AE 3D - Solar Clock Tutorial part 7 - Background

So it looks like everything is pretty much set up.
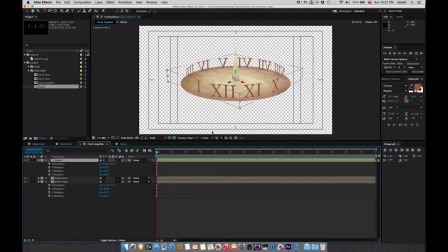(0:04)
Something that is missing here would be about the background.
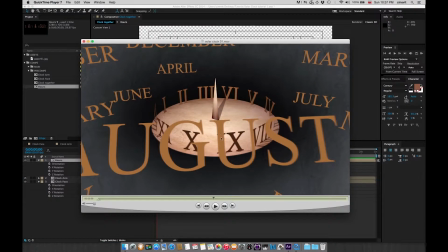(0:10)
Let's go back to our QuickTime just for the reference. I think I use the same paper texture, and in addition to that, I have a little bit like kind of like a vignette. I just darkened the middle of it so
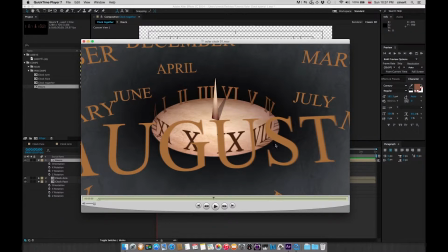(0:26)
we can see this clock better with this gradation. Those are not 3D layers. I'm going back to QuickTime here. Those always stay in the same place, as you can see.
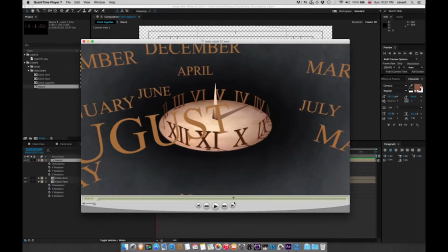(0:40)
Even we are moving through the dimensional space, the background always stays the same. So this must be just a 2D layer. And whatever your camera position is, whatever your objects are, if in addition to that you just put a
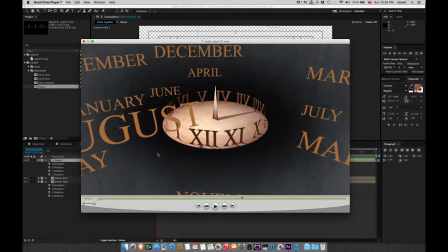(0:58)
2D layers behind your 3D objects, the 2D layers will always stay in the same place, unless of course you animate them separately. Let's bring in that paper.
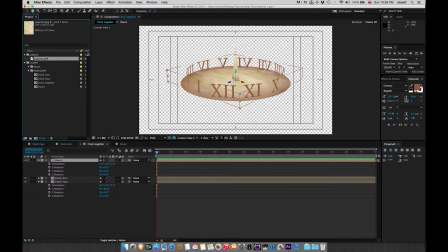(1:13)
I'll just drop it in there. So I'm selecting the paper texture, Command /. So I drop it in here. Again, I don't see it. The reason is because we cannot see them in those custom and orthographic views.
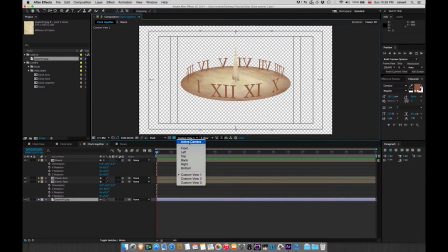(1:30)
I have to change the view to the active camera. And right now everything looks kind of scrambled when I look at it. But let's just try to design in this view as best as we can at this point. I'm going to start to go into the camera setups soon because there is a camera layer introduced, and that's why we have all this nice perspective change in our animation there. But before I get into this camera move, I want to just finish all the setup here. So the paper, it's okay. I think we should rotate it at 90 degrees to match more the aspect ratio of our composition here. R for rotation, 90 degrees. That's good. Scale it up a little bit. S for scale. Scaling it up.
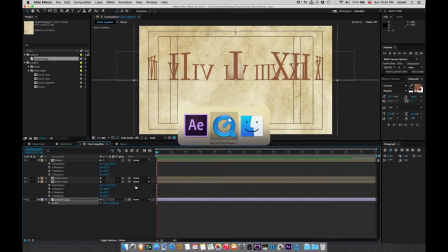(2:32)
That's good. Now let's take a look at the colors here. I could see that there's something going on.
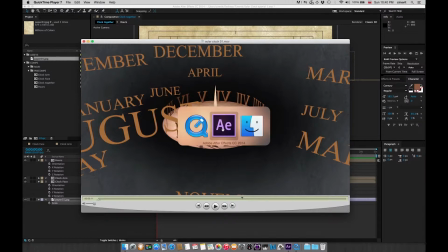(2:39)
It's much darker, kind of gray. There are several ways to achieve that kind of look.
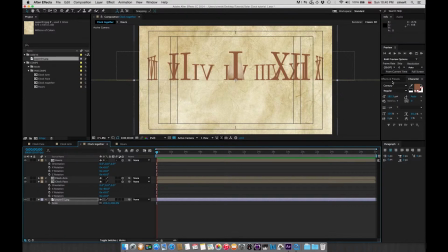(2:45)
Let's go with hue and saturation effect. I'm going to my effect panel here. I'll click on it and just type in hue.
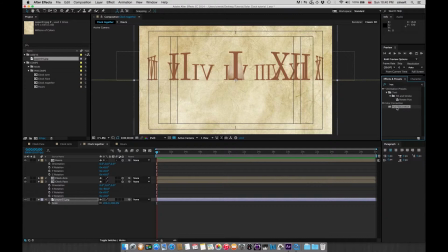(2:58)
Hue saturation effect comes up right away. And since I have my layer selected, all I need to do is double click on the effect, and that will apply it to the selected layer.
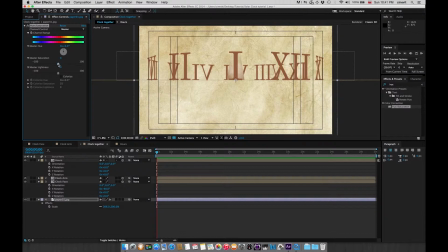(3:15)
The next thing, I'm just going to decrease the saturation to almost gray.
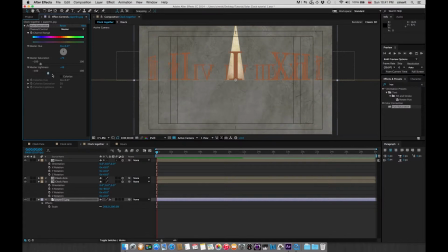(3:20)
Let's see, lightness, make it darker. I'm going to take a look at the QuickTime for the reference again. Oh, it's even darker than that. So I'm going to make it even darker.
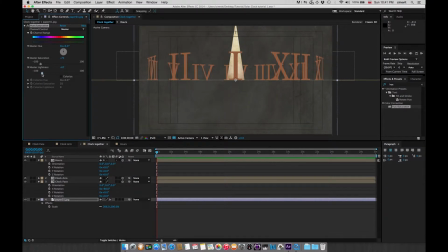(3:33)
And it feels like I actually made it a little bit bluish to counterbalance the color, to complement that warm tones with a little bit of a bluish tones. That's a good way to make some of your elements to pop out.
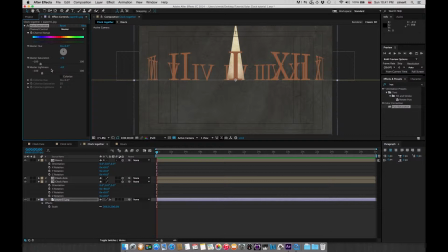(3:51)
You want probably like warm color scheme of your foreground elements, to be complemented by a little bit of cooler colors of the background, and they will stand out. You should play with the hue.